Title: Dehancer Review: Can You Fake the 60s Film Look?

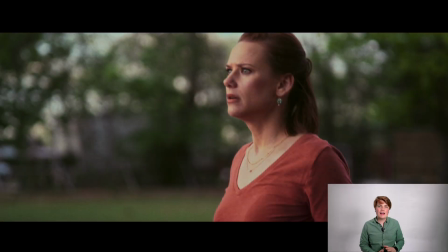This film took me a couple hours to grade, and I really got the understanding of how it was to work with Dehancer. Now, this film was shot before we agreed to do this collaboration video, so it was shot with the idea of making it look like a digital horror film with adding a little bit of grain in post, but I ended up going ahead and grading it with Dehancer since I wanted to really try the difference out.
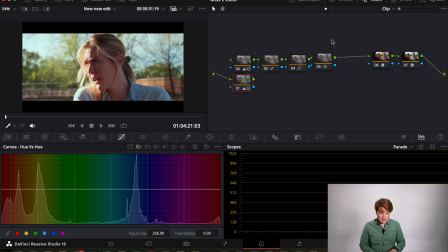In shots like this, you can really see what I am doing in DaVinci Resolve, and we'll just go node by node. First here, I'm actually converting to a Rec 709. And then from Rec 709, I'm converting using Dehancer into all of my effects.
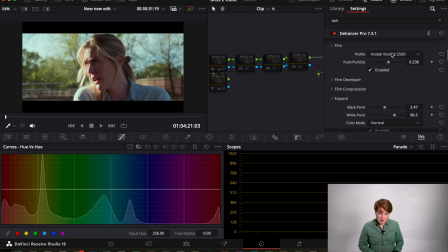You can see here turning on, I'm working in a 709 space, emulating Kodak 250D actually. I'm changing my black point and my white point, keeping my print the same. I'm going for a 35mm look,
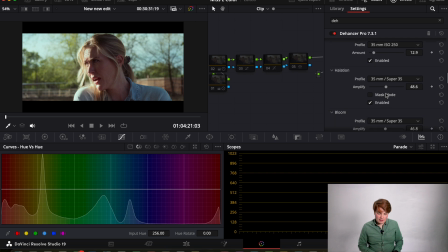and I've just brought down my film grain pretty significantly while keeping my halation around 48%. I'm keeping my bloom also around the 40%, taking down my film damage all the way, keeping my film breathing actually at 100, and then I'm taking my gate weave down to 20%.
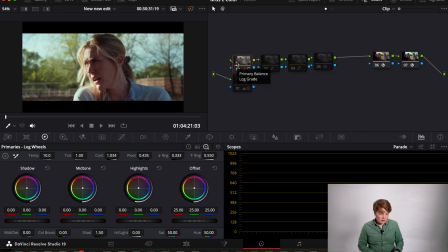From there, I've gone ahead and used my log wheels to add in some temperature and contrast adjustments, and then done another log wheels to adjust my exposure. I'm then doing a hue versus hue curve here, just very slightly to bring my yellows down.
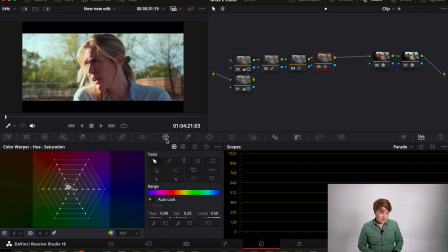I'm doing an S curve here, and then finally I'm using my color warper to fix my skin tones a little bit.
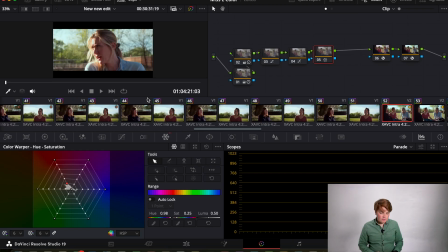And that all brings me to this final image. Now throughout this whole short film, I'm mostly using this basic node tree,
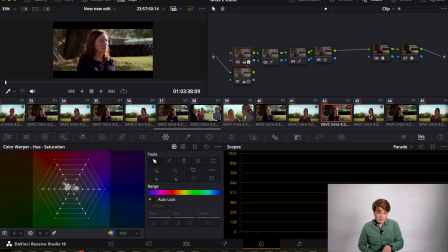and I'm going in and adjusting each shot individually using things like the hue versus hue tool
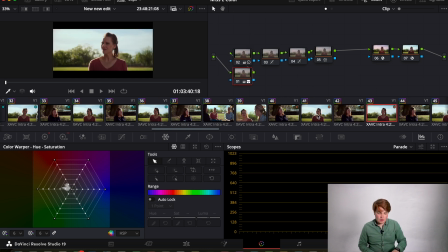and the color warper to make sure that the skin tones and colors overall are doing what I need them to do so it all
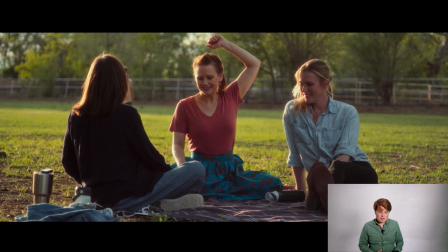feels like a coherent matching scene. Some shots I feel like look a lot more like film. Something like this, I think it's the mix of the sunset with the kind of blown out highlights on their faces, which is looking a lot like film to me.
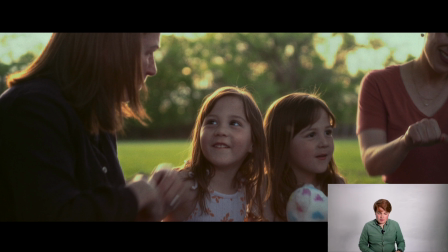Versus shots like this, which are a little bit more underexposed on their faces, so to be able to bring it up, I actually had to go in and use a log adjustment. This is something that is very standard to do in digital filmmaking, but when doing it, you run into issues which feel kind of more uncanny towards film looks, where your shadows and highlights don't match.
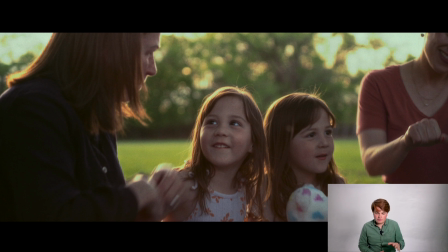This is very much a digital look in the digital roll-off versus film, which you'd probably be blowing out almost all of your highlights.
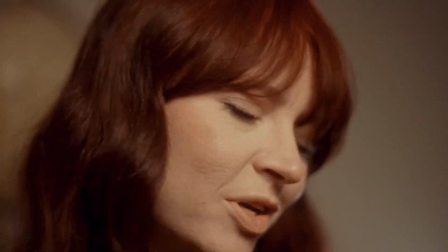Now, when we shot Good, I completely shot it with this whole idea of doing this video in mind. I really wanted it to be able to match 16mm the best that I could,
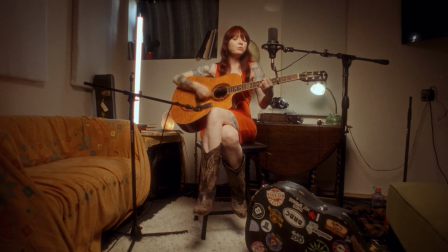so I specifically put light sources in the frame to be able to tell how it was working with these different elements from Dehancer.
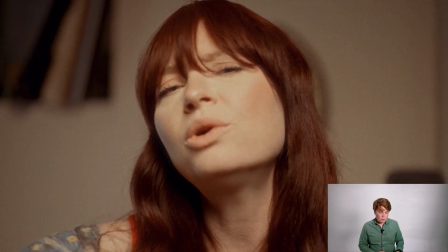Now, I think the sources don't roll off exactly like they would. These sources are blown out, but the way that they blow out is pretty interesting.
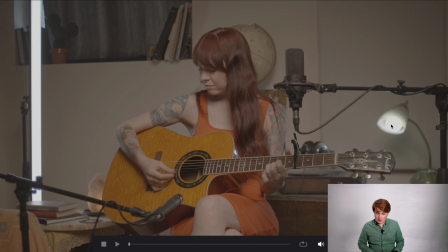Let's take a look at this lamp over here in this corner, and we can see the light bulb is blown out, but the shade really quickly falls off into not fully being blown out. It's really different than film, how this would completely just blow out and then it would probably ramp off somewhere around here with not blowing out. So it looks really different.
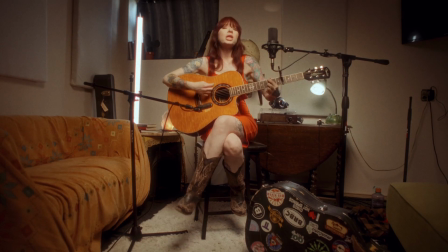This Good music video looks a lot closer because I was in the mindset the whole time of wanting it to make sure that I was working like film.
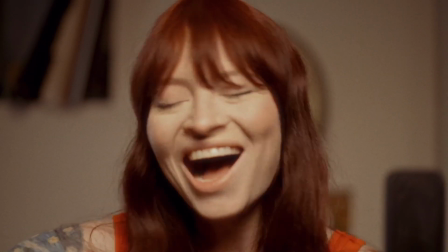And I think that's where Dehancer really shines.
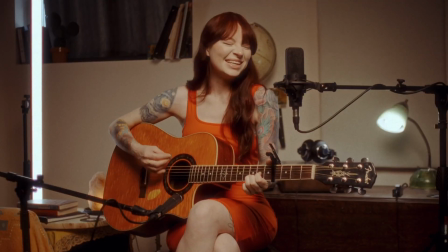Working with digital to film converters really starts to shine is when you're doing pre-production and making sure you're thinking through the whole process. I'm thinking through how I want it to look, so I'm making sure to light it in a way, expose in a way, and really be conscientious around how I'm filming so I can make sure that I'm mimicking film the best I can. But there's still some things that are missing. It's still the roll-off to your highlights, which aren't there.
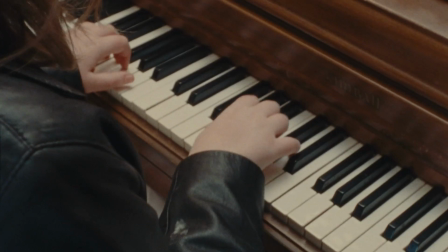They're different than when you're looking at film. This is a true 16mm film shot.
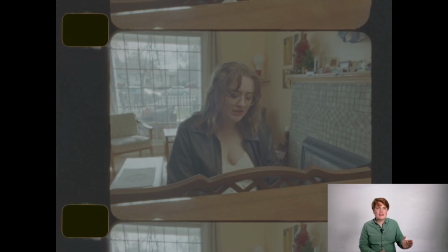And let's just look at the raw image here. Even here, this window right here in the background shot on 16mm just doesn't fully blow out. And I didn't blow the window out purposefully.